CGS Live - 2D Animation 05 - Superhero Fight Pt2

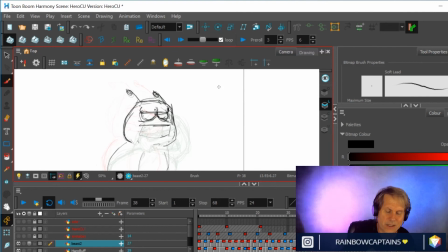99:36 Arcs, how do you know to draw a hand on an arc so that in one sense it's, you know, that's the worst hand I probably could ever have drawn, but I'm trying to do it really fast. But, you know, it's down here. This is drawing one, this is drawing three.
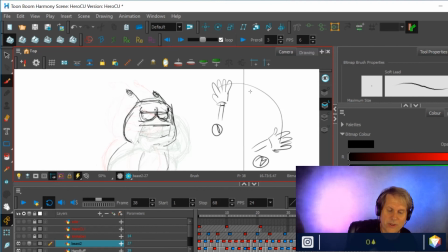99:56 Well, where's drawing two as far as an in-between goes? Well, all these parts of the hand have an arc, and you have to make sure and respect that arc and you know, put the fingers in the appropriate place, put the thumb in the appropriate place,
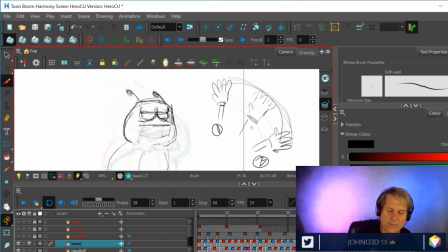100:12 and then tie it all together and make it look like it's actually all one drawing and not a series of drawings that are strobing. And then that's how you get drawing number two. But you had to know there was an arc there. If you were to, for example,
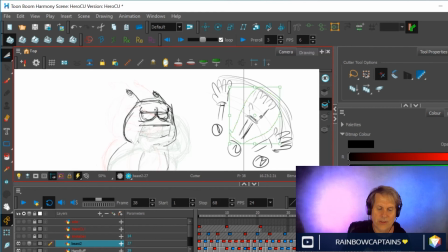100:31 if I cut and paste this, if you're to place this drawing here, it's not going to look great. If you place it way out here, it's not going to look great. If you place it too much close to this one, it's going to look different than if you put it too close to this one.
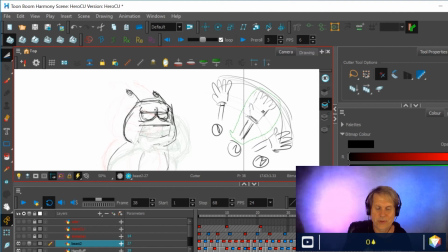100:46 And so knowing instinctively that this is where it was supposed to be is something that just took lots and lots of training. I didn't know any of that stuff, just based on the books that I read.
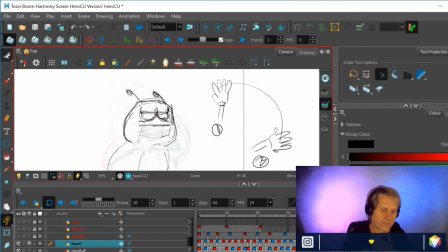100:59 Plus Preston Blair, I don't even remember what all of them were, but Preston Blair was a big one. Illusion of Life was another big one, where we gleaned what we could from these books,
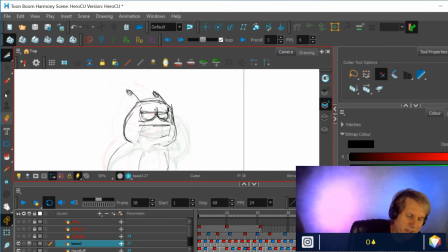101:15 but ultimately it wasn't until I got into the business that I had people say, oh, no, this is how you do it, and was able to progress rapidly from there. So fortunately, we have these animation classes now available, and it makes a huge difference.
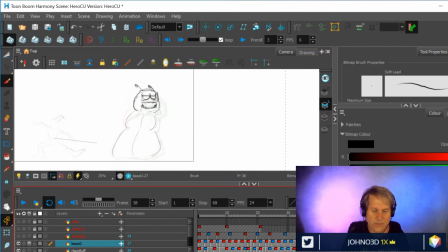101:32 People don't have to go through what I went through. They can actually learn from what we learn and have us teach you some things, and you can avoid some of the mistakes that we made because we just didn't know any better because we were getting started in the business.
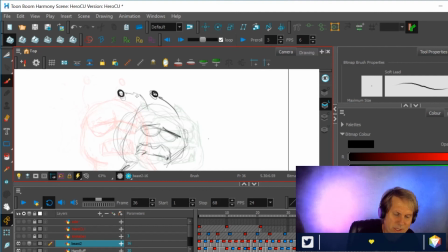101:54 I think it's okay for me to say that one of my first mentors was Dale Baer, who was one of the people who were taught by the original Nine Old Men, or some of them anyway.
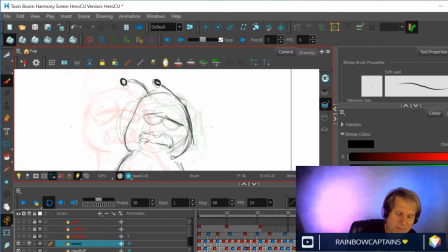102:07 And as far as I know, he's still at Disney and still animating and still pretty much an animation legend. And one of the nicest people I ever met in the business. He actually, I shouldn't say this, I don't think he'd care, but I mean, he babysat my cat.
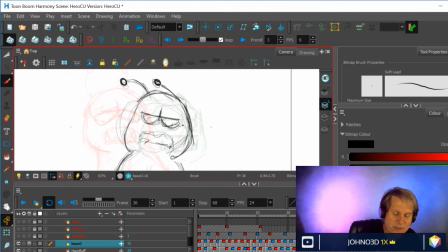102:23 I'm like, I was in my 20s and just getting started in the business, and I had a cat and I was going away for Christmas, and I said, I don't know what to do, if I should hire a sitter or I can't take it with me, maybe take it to a friend's house.
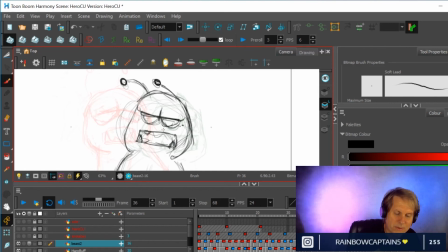102:35 And Dale Baer, legendary animator, cool person all around, and just great, nice person, said, oh, I'll watch your cat for you. I love cats and I love taking care of animals, and I'd be happy to come over and sit with your cat and play with it for a while.
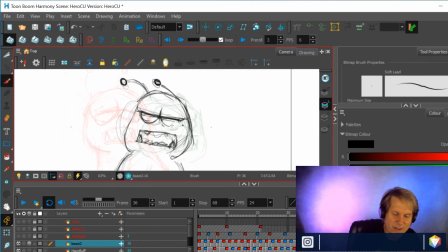102:50 And that just shows you what a family environment animation was at when I got in the business, at least at this particular studio. Yeah, lucky cat. Yeah, for sure.
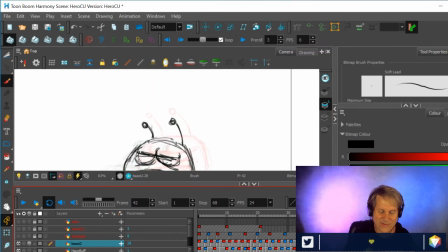All right, so I'm going to now draw another drawing. Got about 15 minutes left here.
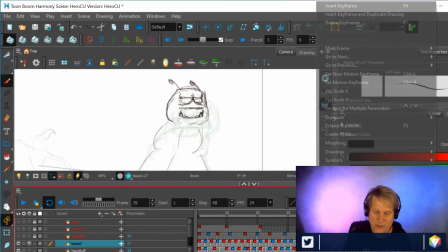103:16 I want to put one more drawing in between and just show that
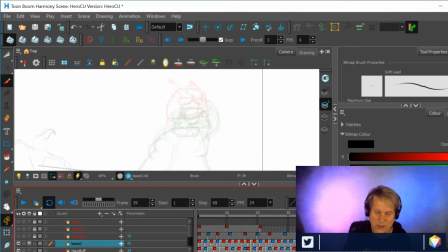103:21 I'm making this more and more smooth with each drawing that I add and with each cleaned up drawing that I add to this. It's just fleshing the movement out of this creature who's supposed to be kind of soft and squishy.
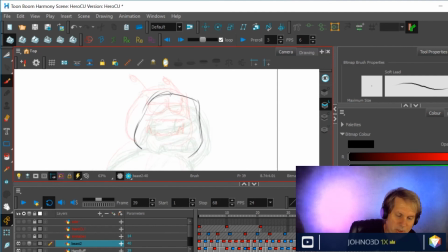103:35 And then in just a few minutes, I'm going to put it all together and show the whole thing again where it stands and wrap it up.
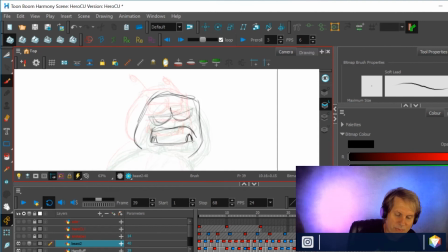103:54 So in the future, I'll probably have some more of the character cleaned up, and then I'll probably work some more on this character and start cleaning this thing up too, and then putting it together. And
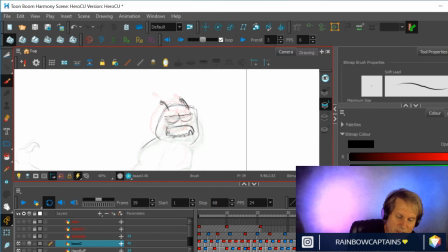104:13 I've got some other scenes that I'm working on as well, other scenes that I've started in Twitch sessions, so I'll be working on those too, just to keep things lively. I've got one that's almost done.
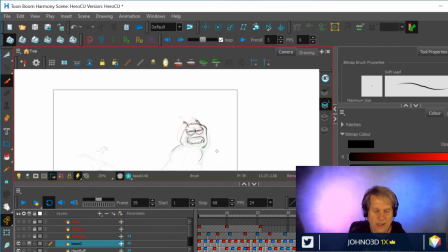104:25 I'm just doing a cleanup pass on it, on a Disney-ish looking character. And maybe next time what I'll do is I'll just show some of the other scenes that I'm working on and where they're at and talk about them a little bit as far from an animation standpoint,
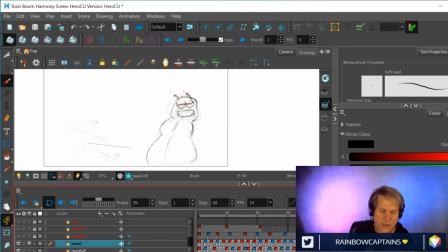104:41 what do they require. But today I just wanted to play around with the scene a little bit more and flesh it out a little bit more. So I'll do one more of these clean up, tie down rough animation drawings on ones.
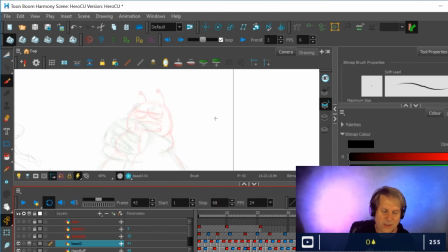104:58 I don't want to do the whole thing on ones because that's just going to take too much time and effort. And it really won't matter because this thing's flopping around and flashing around And I want you to be looking at the superhero dude as much or more.
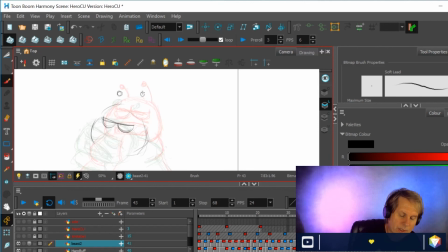105:13 So it's okay if this thing is a little bit on the strobey side. If I was Richard Williams, I wouldn't let it go. It would have to all be on ones. It would have to all be perfectly rendered with lots and lots of line mileage.
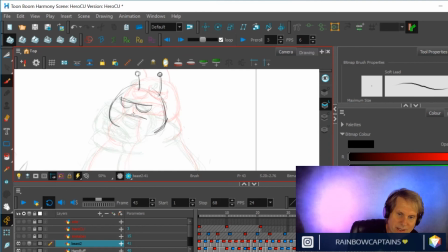105:31 He had a tendency to, Richard Williams, he had a tendency to start out really strong and then, I shouldn't say this. Well, he's gone. But I mean, there's no discounting his work.
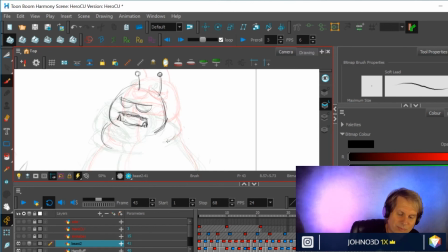105:45 But he had a tendency to work with these really high ambitions at the beginning of his films, and then he wouldn't be able to finish them off because he was so meticulous and working so hard and making sure everything was on ones and everything was
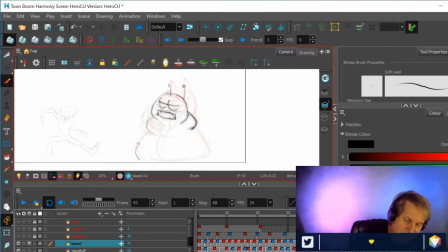106:02 full of lines. So if you look at Raggedy Ann and Andy, the motion picture or musical adventure, whatever it's called, I happen to really like it. It's a trip. It's really, really crazy. But if you watch, the quality of the film changes over the course of, if you consider this whole thing, it changes over the course of the movie.
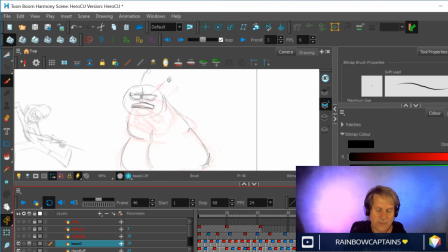106:21 And by the end, the characters are not quite as detailed as they were at the beginning. And then he did another one called Ziggy's Christmas Gift or something. Great animated short. But again, sort of changes as it goes. It starts to, the detail starts to lessen.
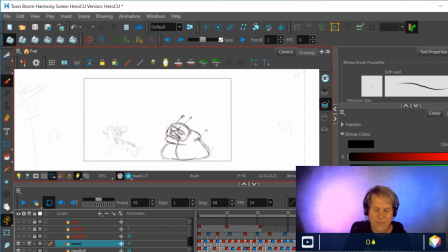106:40 And then, of course, there was this Thief and the Cobbler, which is legendary, and taken over by Don Bluth Studios, being a witch, and finished without his consent and without his approval, unfortunately.
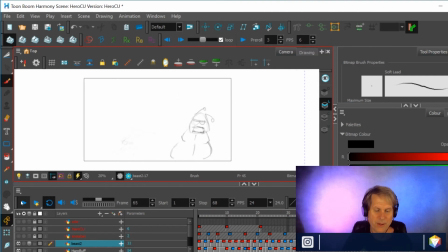106:55 So now I'm playing this at speed with some of it on ones. I probably will put in a little bit more ones. I'll definitely put in some more cleanup on these. It's not ready to go for a cleanup pass yet. There's still a lot of the drawings, the changing volumes and the face and the head in ways I don't really want it to.
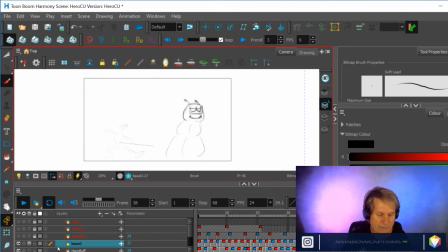107:15 The body, I think, looks all right. Looks pretty squishy. Now I'm going to add the tentacle layer. So that's something else that I want to work on a little bit more. Probably add a little more life to some of the tentacles so that they're flopping around a little faster or doing curly cues. I might do that next time. That could be fun.
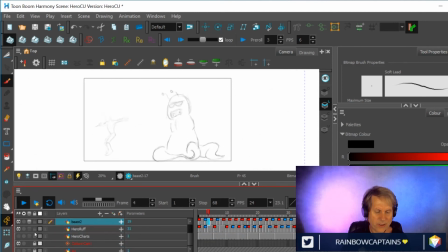107:36 And then obviously, like I said, working on the superhero and making sure that
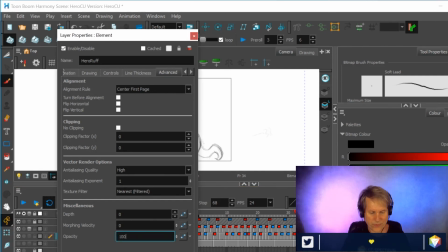107:44 that character is nice and clean, because I think it's gonna really pop.
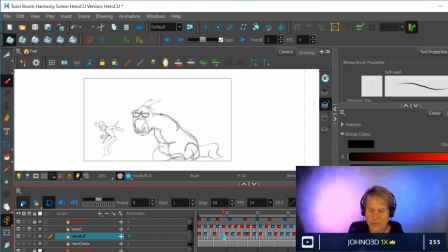107:51 But that's everything put together in case you missed it from the start. That's everything so far.
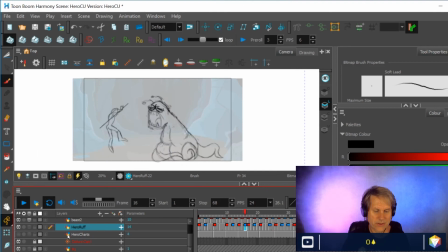107:59 And then obviously, so there's a background that goes with it too.